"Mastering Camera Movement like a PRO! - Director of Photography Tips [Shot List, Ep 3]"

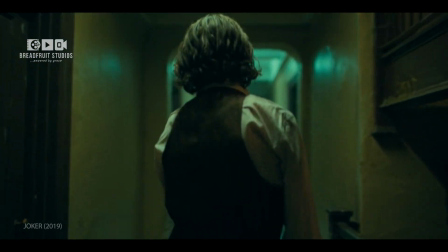(0:03)
camera movement plays a pivotal role in creating captivating visuals that can evoke emotions and immerse the audience in the story.
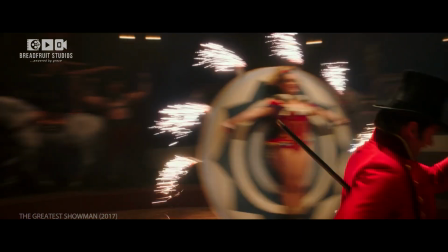(0:10)
It's not just about moving the camera, it's about moving it with purpose and accuracy to amplify the storytelling experience.
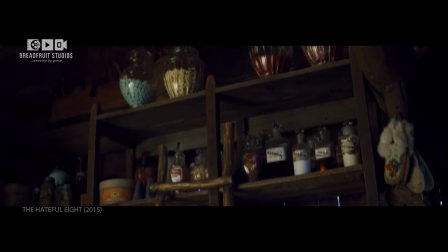(0:18)
From smooth pans that capture the vastness of a scene to tilts that reveal hidden details, dollies for seamless transitions,
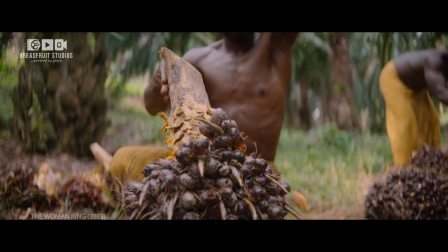(0:26)
and tracking shots for following or leading a subject, understanding when and how to use them is key to creating visually compelling shots.
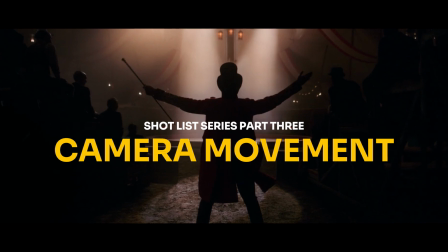(0:36)
Shot List Series, Part 3. Camera Movement. In our previous episode of the Shot List series,
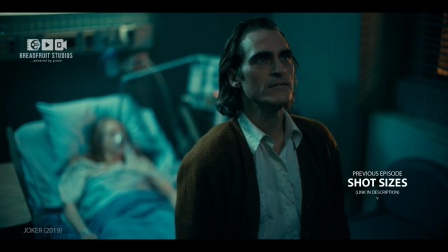(0:43)
we uncovered the intricacies of shot sizes and how you can effectively convey a compelling visual narrative through their strategic use.
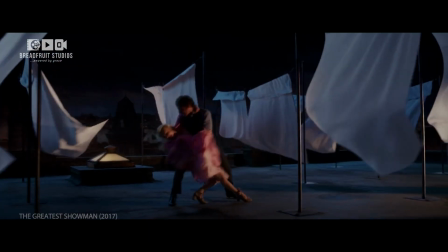(0:52)
In this episode, we're swooping into the art of mastering camera movement like a pro.
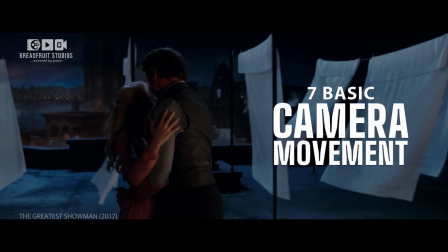(0:56)
We are going to break down 7 basic camera movements that any beginner filmmaker can achieve easily.
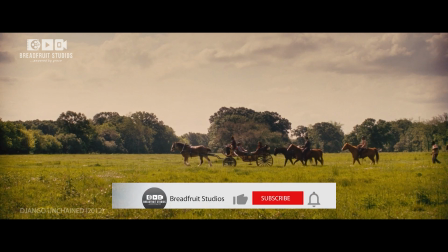(1:02)
But before we move on, smash the like button, subscribe to Breadfruit Studios,
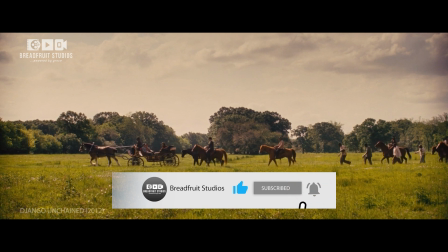(1:08)
and hit the notification bell to stay updated on our future filmmaking episodes.
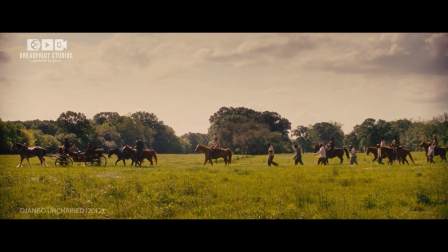(1:13)
Having done that, let's move the camera.
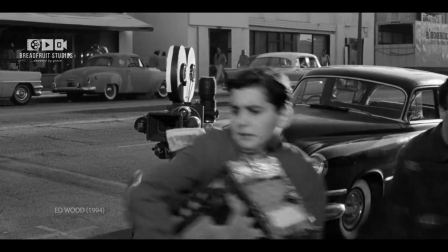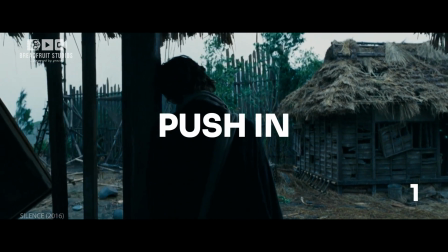(1:21)
Push-in. The first camera movement on our list is the push-in.
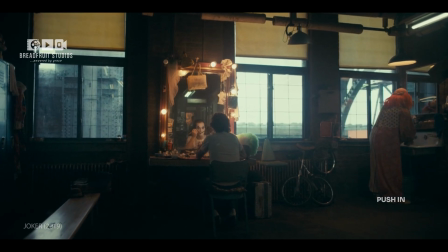(1:26)
A push-in camera movement, also known as a dolly-in, involves the physical movement of the camera closer to the subject within a scene.
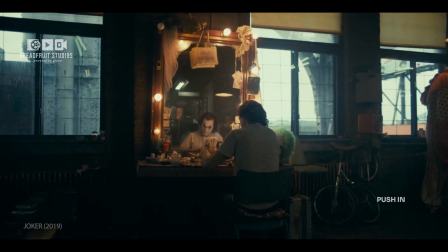(1:35)
It's a technique used to intensify focus on a particular element,
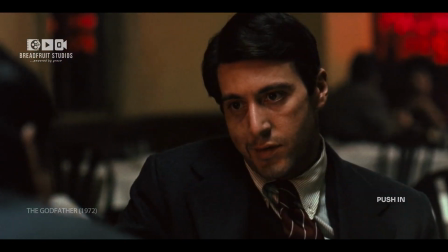(1:39)
emphasize emotion or detail, or create a sense of intimacy with the subject.
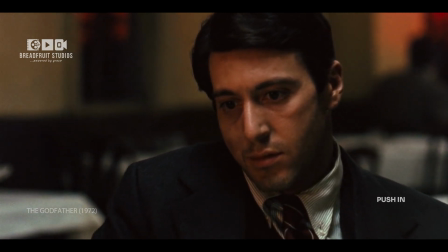(1:45)
Pushing in towards characters is beyond getting physically closer to them. It's a powerful storytelling technique to move into their internal world.
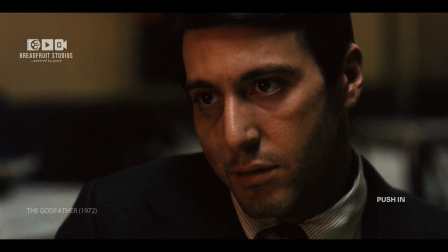(1:53)
It's a visual way to convey the character's internal state, whether it's a moment of realization,
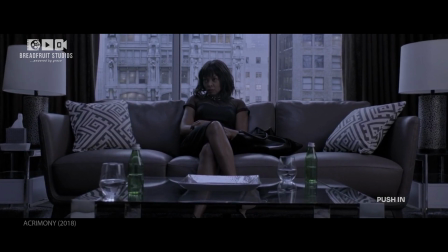(1:59)
contemplation, and internal conflict, like in this moment from Acrimony. Tyler Perry used this technique to get us closer to Melinda,
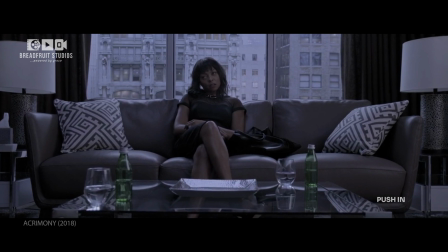(2:07)
to experience her emotional spectrum firsthand as she tells her side of the story to her therapist.
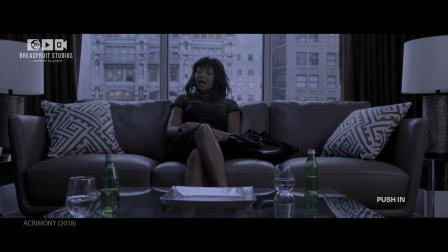(2:14)
By moving the camera closer to Melinda, Tyler Perry creates a sense of intimacy,
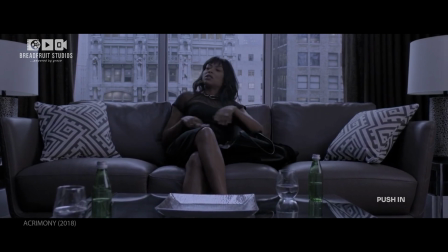(2:19)
drawing our attention to her subtle expressions, emotions, and even her internal conflict.
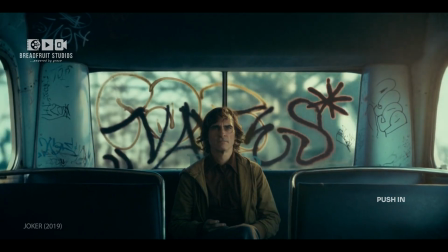(2:26)
The push-in movement can be subtle or dramatic, depending on the director's intention and the emotional impact they wish to convey.
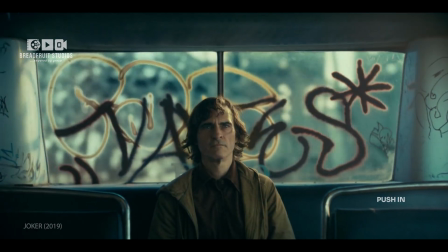(2:34)
This technique makes viewers to connect more deeply with the character,
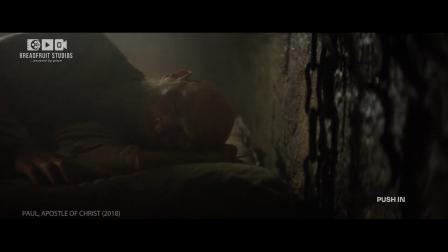(2:39)
empathize with their experiences, and gain insight into their thoughts and feelings.
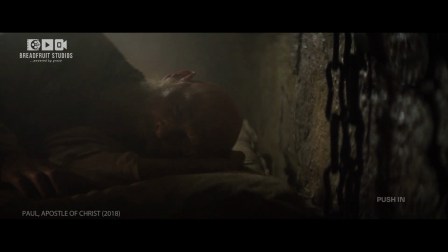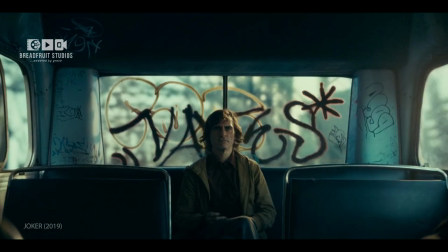(2:50)
Pull out. Push-in takes us closer to a subject, but the pull-out takes us away from the subject or the scene.
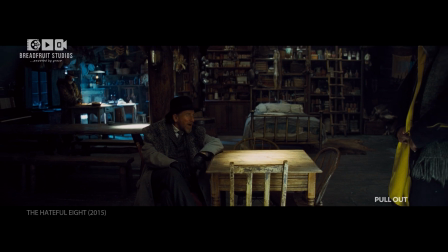(2:57)
This movement is used to broaden the view or create a sense of distance or detachment.
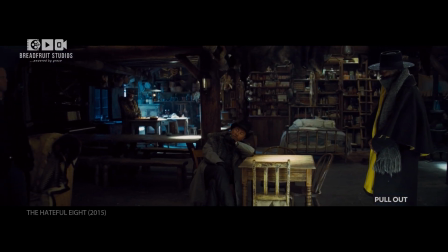(3:02) And if you shoot this unarmed old man,
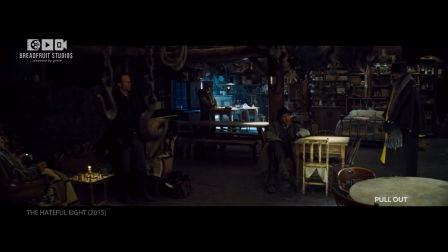(3:06) I guarantee I will hang you by the neck until you are dead, once we arrive in Red Rock.
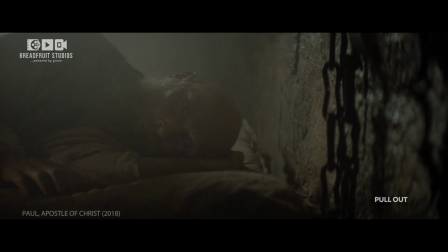(3:13)
Just as push-in is used to get the audience closer to the character's emotion,
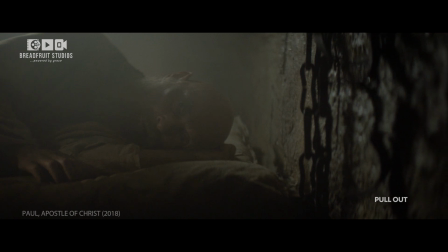(3:17)
push-out creates a distance, abandoning the character to go through their emotions alone.
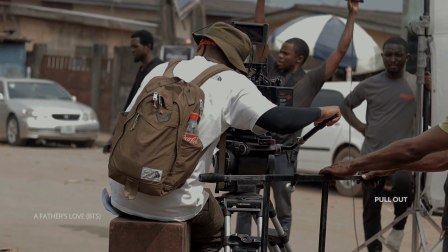(3:25)
You can achieve this movement by fixing the camera on a track and dolly or a camera slider while gradually pulling out from the subject.
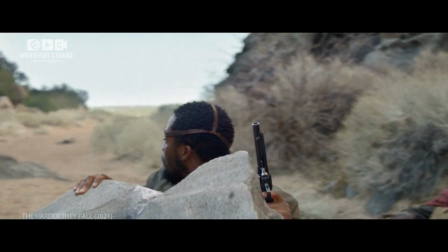(3:33) Be patient! I hear patience is a virtue. I ain't never been able to wait to see if the motherfucker true or not.
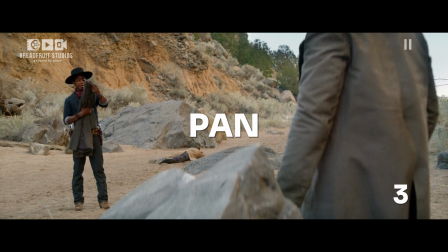(3:42)
Next, the pan. Before we proceed, please like this video if you haven't already,
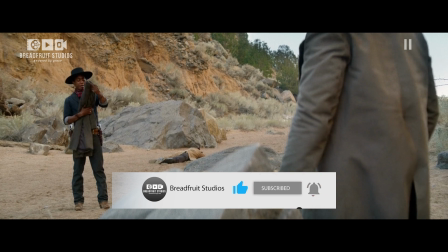(3:48)
subscribe to Breadfruit Studios, and hit the notification bell for more beginner-friendly filmmaking tutorials as this one.
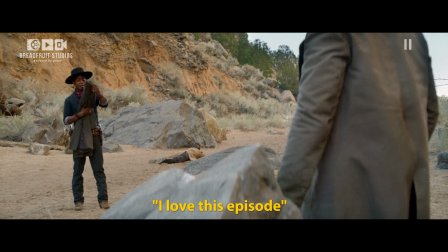(3:55)
If you have done that, please comment, "I love this episode." Great, thank you.
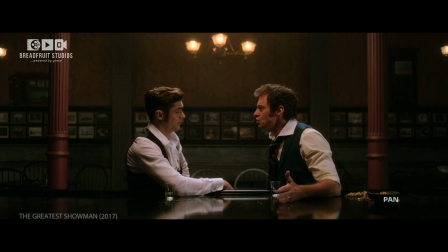(4:01)
Now let's continue. We have moved in and out. Now let's move left and right with the pan.
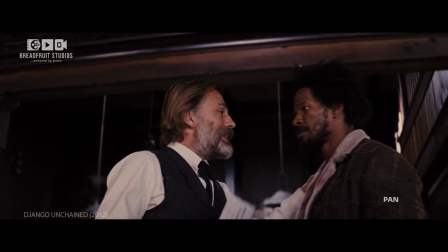(4:08)
Pan movement involves directing the camera horizontally from left to right or right to left while the camera is at a fixed position.
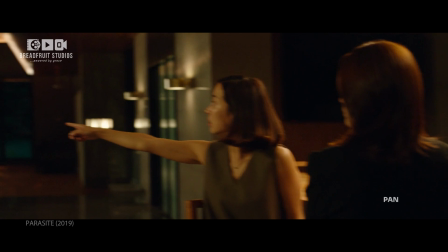(4:16)
It creates a sense of uninterrupted flow, guiding the audience's attention to a specific detail or action.
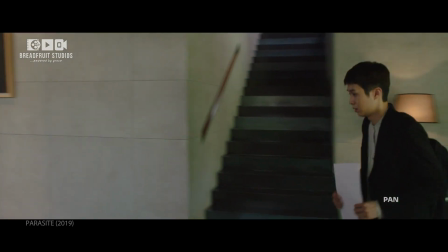(4:24)
Pan is often used to follow a character's movement across a space,
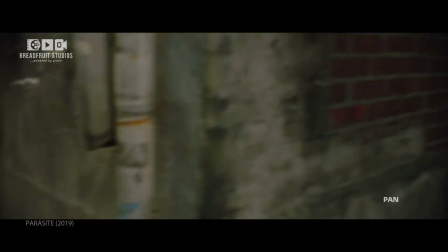(4:28)
track action that extends beyond the frame, or introduce new elements into the scene.
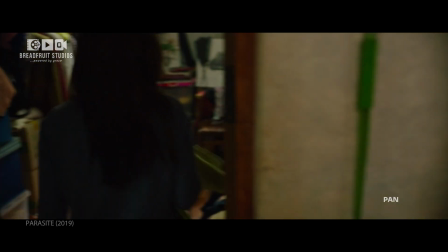(4:34)
Aside following characters or action, pan movement can also be used for storytelling purposes.
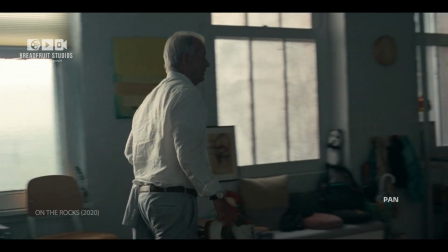(4:40)
For example, a slow pan across a room filled with objects can provide subtle clues about a character's personality or the mood of the scene.
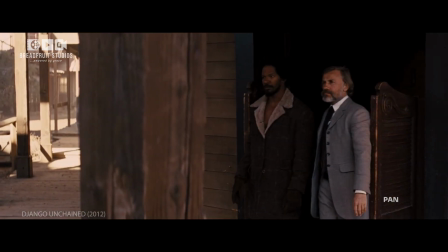(4:49)
Similarly, a rapid pan can convey a sense of urgency or chaos in intense situations,
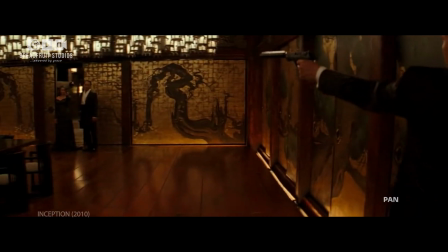(4:54)
depending on the desired effect and the director's vision for the scene.
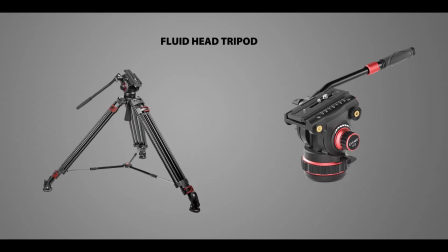(4:59)
To achieve this movement, we recommend a fluid head tripod for seamless horizontal movement from left to right and right to left.
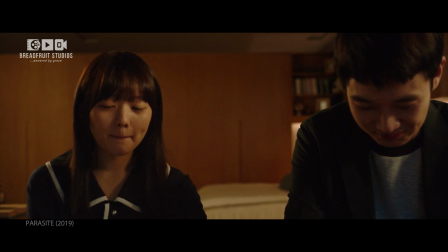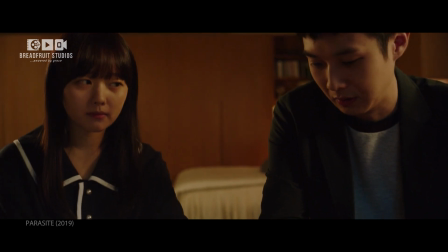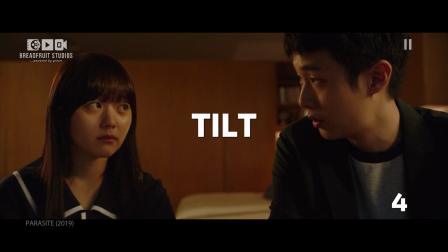(5:18)
The tilt. We've talked about the horizontal movement. Now let's talk about the vertical.
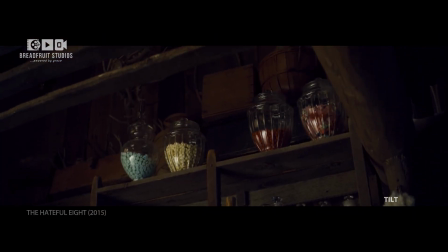(5:26)
Tilt camera movement is achieved by vertically moving the camera up or down from a fixed position.
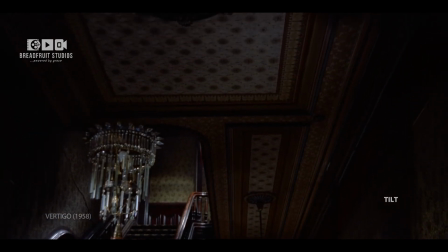(5:32)
It's a technique used to reveal or emphasize elements within a scene that are located above or below the camera's original viewpoint.
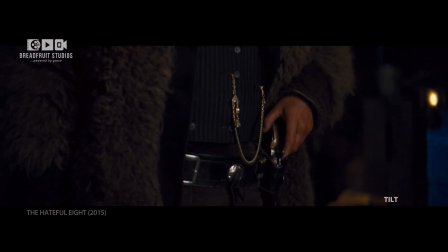(5:39)
When the camera tilts upwards, it can be used to reveal a character's dominance, I'll protect you,
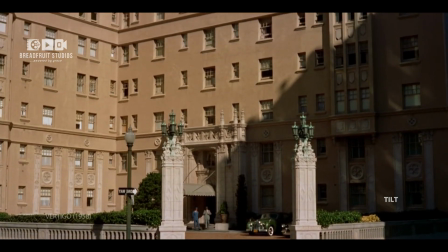(5:46)
or to reveal tall buildings, towering structures, or expansive skies, emphasizing grandeur or significance.
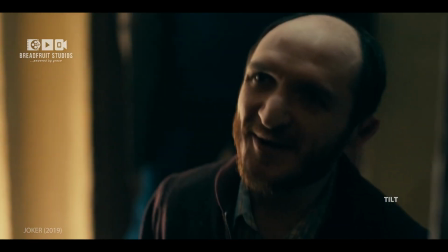(5:55)
Conversely, tilting downwards reveals a character's vulnerability.
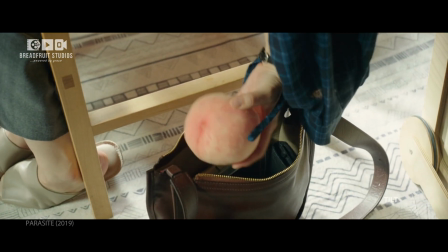(5:59)
It can also be used to reveal information, highlight details on the ground, conveying a sense of discovery.
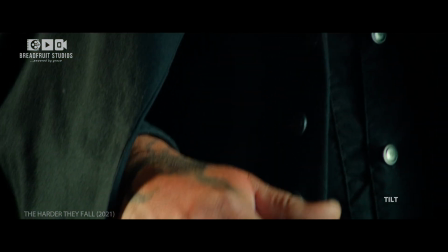(6:06)
Just like a pan, a tilt movement can also be used to guide the audience's focus within a scene.
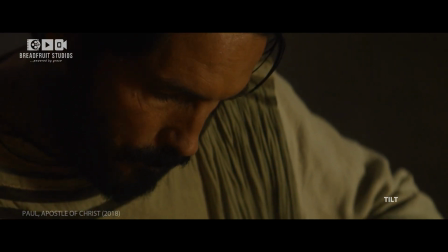(6:12)
To achieve this movement, fix the camera firm on a fluid head tripod and then tilt up and down.
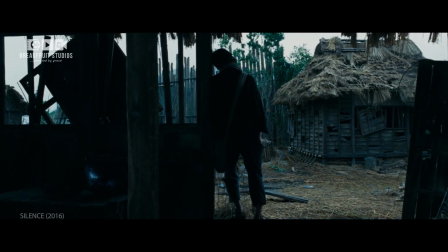(6:23)
Tracking. The tracking shot, unlike push-in, which moves the camera to the subject, or pull-out, which moves camera away from the subject.
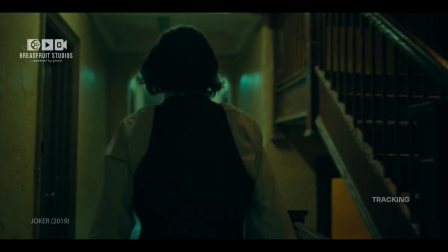(6:32)
A tracking shot moves the camera with the subject.
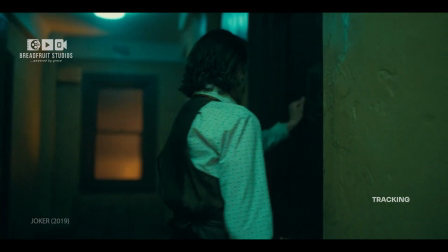(6:39)
You can achieve this movement either by mounting the camera on a dolly, a handheld stabilizer, or a specialized rig.
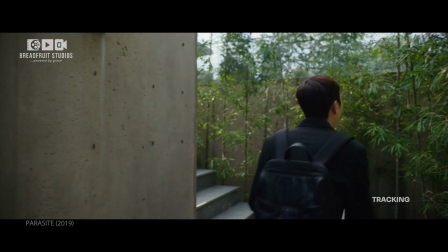(6:48)
Tracking shots can be used for various purposes.
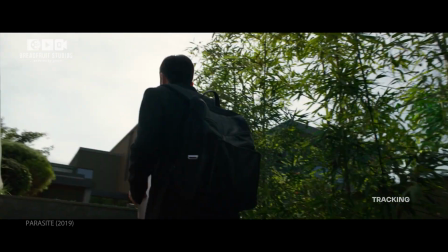(6:51)
They can follow characters as they move through a scene, providing a sense of momentum and continuity.
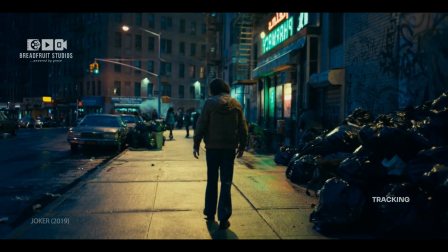(6:57)
Tracking shots can also reveal details of the environment or establish the spatial relationships between characters and their surroundings.
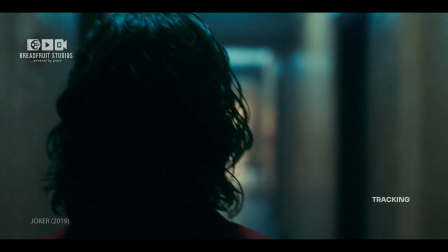(7:06)
Directors often use tracking shots to immerse the audience in the action, enhance the storytelling, or convey a sense of urgency or tension.
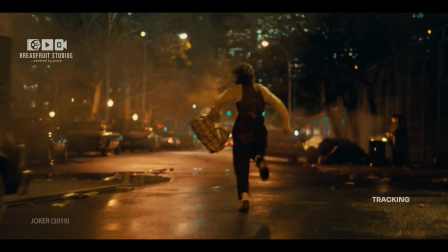(7:15)
Tracking shots leads or follows a subject, but if the camera moves left or right, it creates what is called trucking shot.
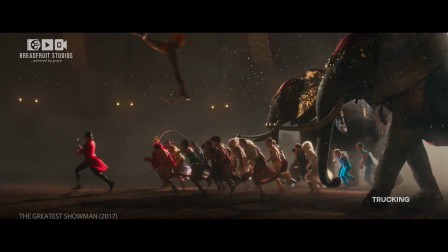(7:22)
A trucking shot can be used to establish the characters and the world of the film.
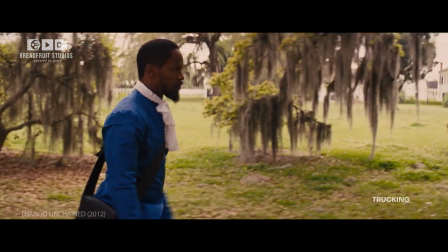(7:28)
In essence, tracking shots are a versatile tool. It allows you to creatively explore space, movement, and perspective within a scene.
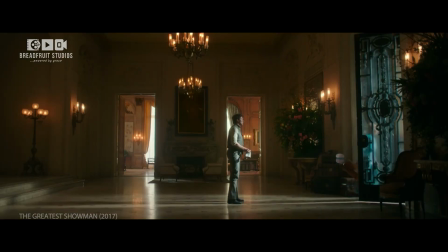(7:38)
Static shot. And finally, the shot that has no movement at all, the static shot.
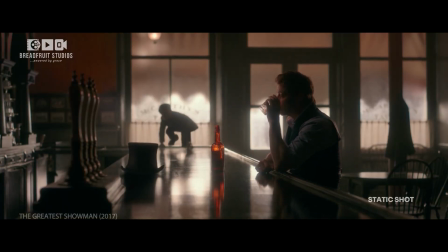(7:45)
The static shot is a deliberate choice by the director to maintain visual stability within a scene.
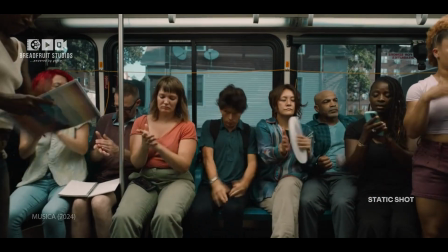(7:52)
By keeping the camera still, the director forces audience to focus entirely on the action unfolding in front of them.
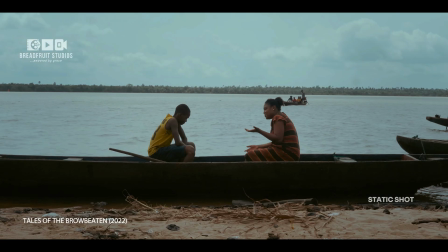(7:59)
Static shots are often used for dialogue scenes, shot composition,
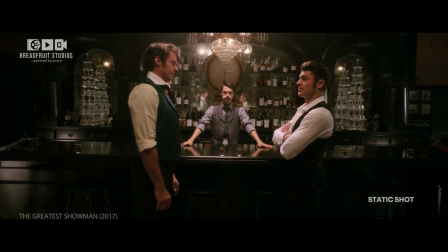(8:04)
and to place emphasis on actors' performance because they provide a clear and uninterrupted view of the action.